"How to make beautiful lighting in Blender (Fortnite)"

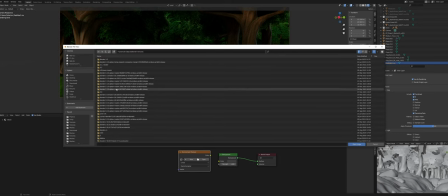21:58 I have a lot of Blender versions in here, but you can just pick any, and then select a version, data files, studio lights, world, and then in our case it's going to be forest.
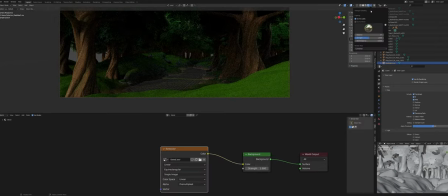22:08 Then you can plug that in there, and you have your scene light.
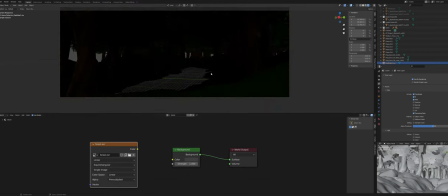22:13 Basically how I just did that, like it should look like this before,
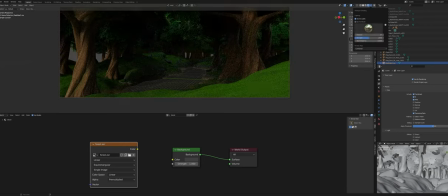22:17 but I used, if you unclick this, you can preview this HDRI, so that's pretty cool. But if you really want to have it in the render, you can just do it like that. Anyway, this is not exactly what I want, actually, so I'm just gonna unplug this,
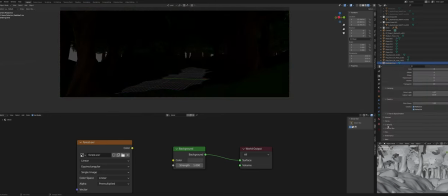22:33 and what we're gonna do is set this world film to transparent.
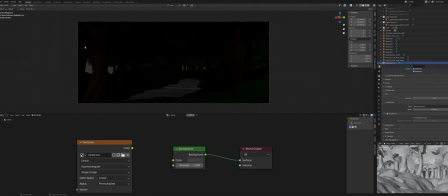22:38 And by the way, how I have this, it should normally look like this for you,
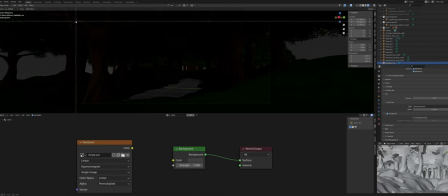22:43 but if you just do Control B, you get this thingy, and then you can slide over a certain area, and then it's going to render only that part. If you just Control B and then go over the camera, it will only render within the camera.
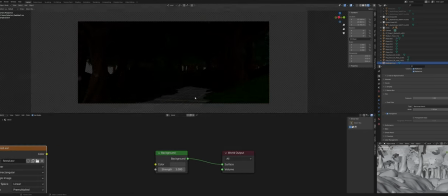22:53 So what I want in this case is a little bit more of a custom type render.
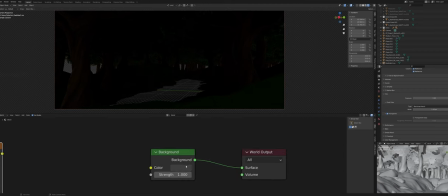23:00 I do see that in the background, nothing actually, nothing. So I'll set this world to completely black, and I'll turn off the floor and the axis, and I'll add a sunlight. Boom, where is it? There. And this sunlight, I want to point a bit that way.
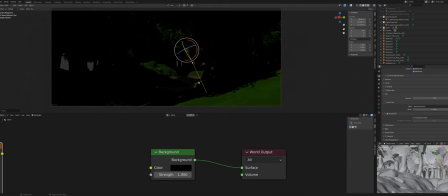23:17 And basically, what you want to do in lighting is, lighting is a great tool to help make your composition look clearer. So yeah, in my case the composition is going to be directed towards the water there, this water.
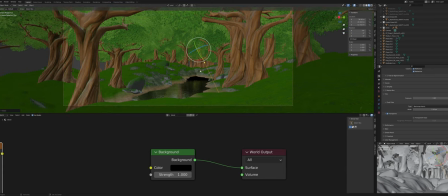23:37 So I want this water to be like a sort of focal point in this art piece.
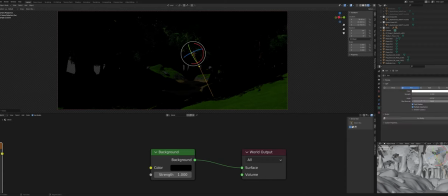23:42 So what we'll do is we have this sunlight, and that sunlight is gonna shine with a little bit more,
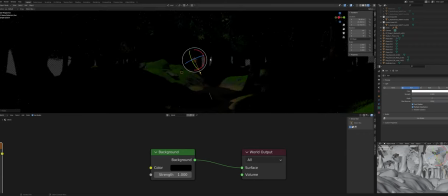23:50 it's gonna be a bit bigger at first, and we want to lay emphasis on the lake.
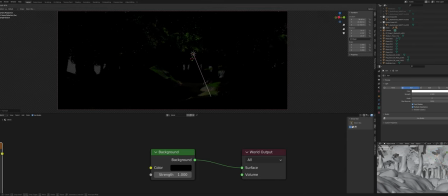23:56 So we're gonna slightly port everything towards the lake. This is pretty good, I'd say. And then we're gonna set this to be a bit more vibrant, a bit more warm in this case, and we're gonna bump that up to 5.
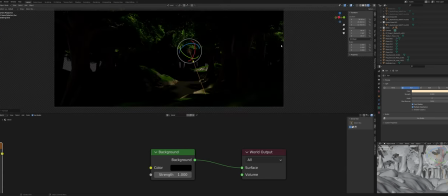24:13 Okay, that like looks pretty good. Now we want to add a little skylight, just like we did before. So we'll alt rotate this sun, and then we'll set this to a way higher value,
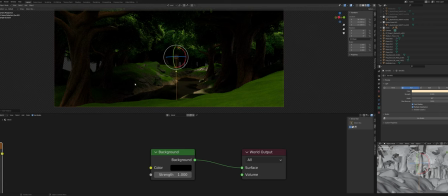24:26 like 90, and that's gonna give us this nice more lighted slightly bright scene. Ooh, yeah. And we're gonna make this light a bit whiter, maybe a bit blue even.
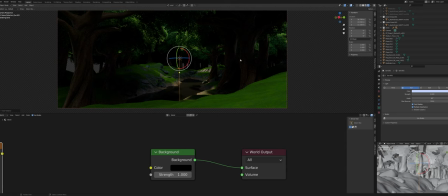24:40 Yeah, a bit blue. Okay, and then that lays a beautiful emphasis on the lake already. But what you see right here is that we have a bit of light, or just a bright area here. So we don't want that, not for the composition.
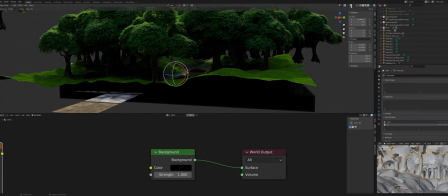24:58 So what we can do about that is go look at the camera, and the camera is, where's the camera?
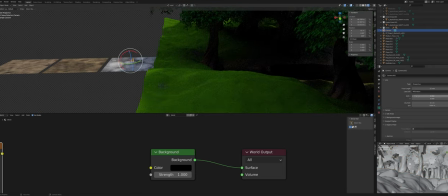25:05 I think here. There it is. Look at the camera. Let's make it a bit bigger. I want it bigger so that we can see it better. Okay. So I already did this. Let's just pretend that I didn't do that. But like, select the camera, go cursor to selected by pressing Shift S. So Shift S and then cursor to selected.
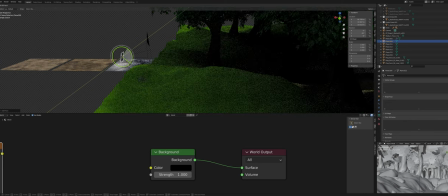25:22 Add a little plane mesh. Rotate this around. Scale it up all the way.
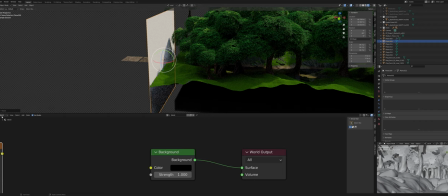25:29 And let's make this one entirely black.
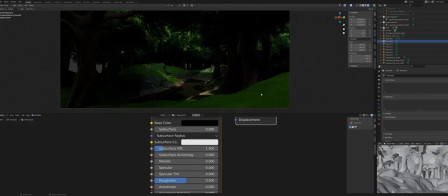25:33 And set that specular to 0. Now what's gonna happen is basically, oh, you're gonna make this part a lot darker.
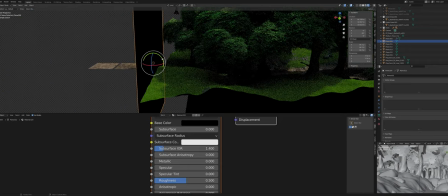25:42 Or actually, you know what? I want this to go like that. Jesus, man.
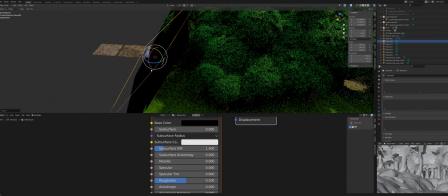25:46 This the skylight sun is really doing a very good job at lighting this entire scene.
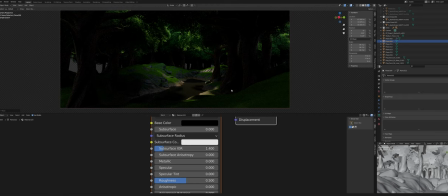25:54 Okay, so what we have now is we have darkened this a lot. So that means we can focus more on the vocal point, which is right there. So let's turn on viewport denoising.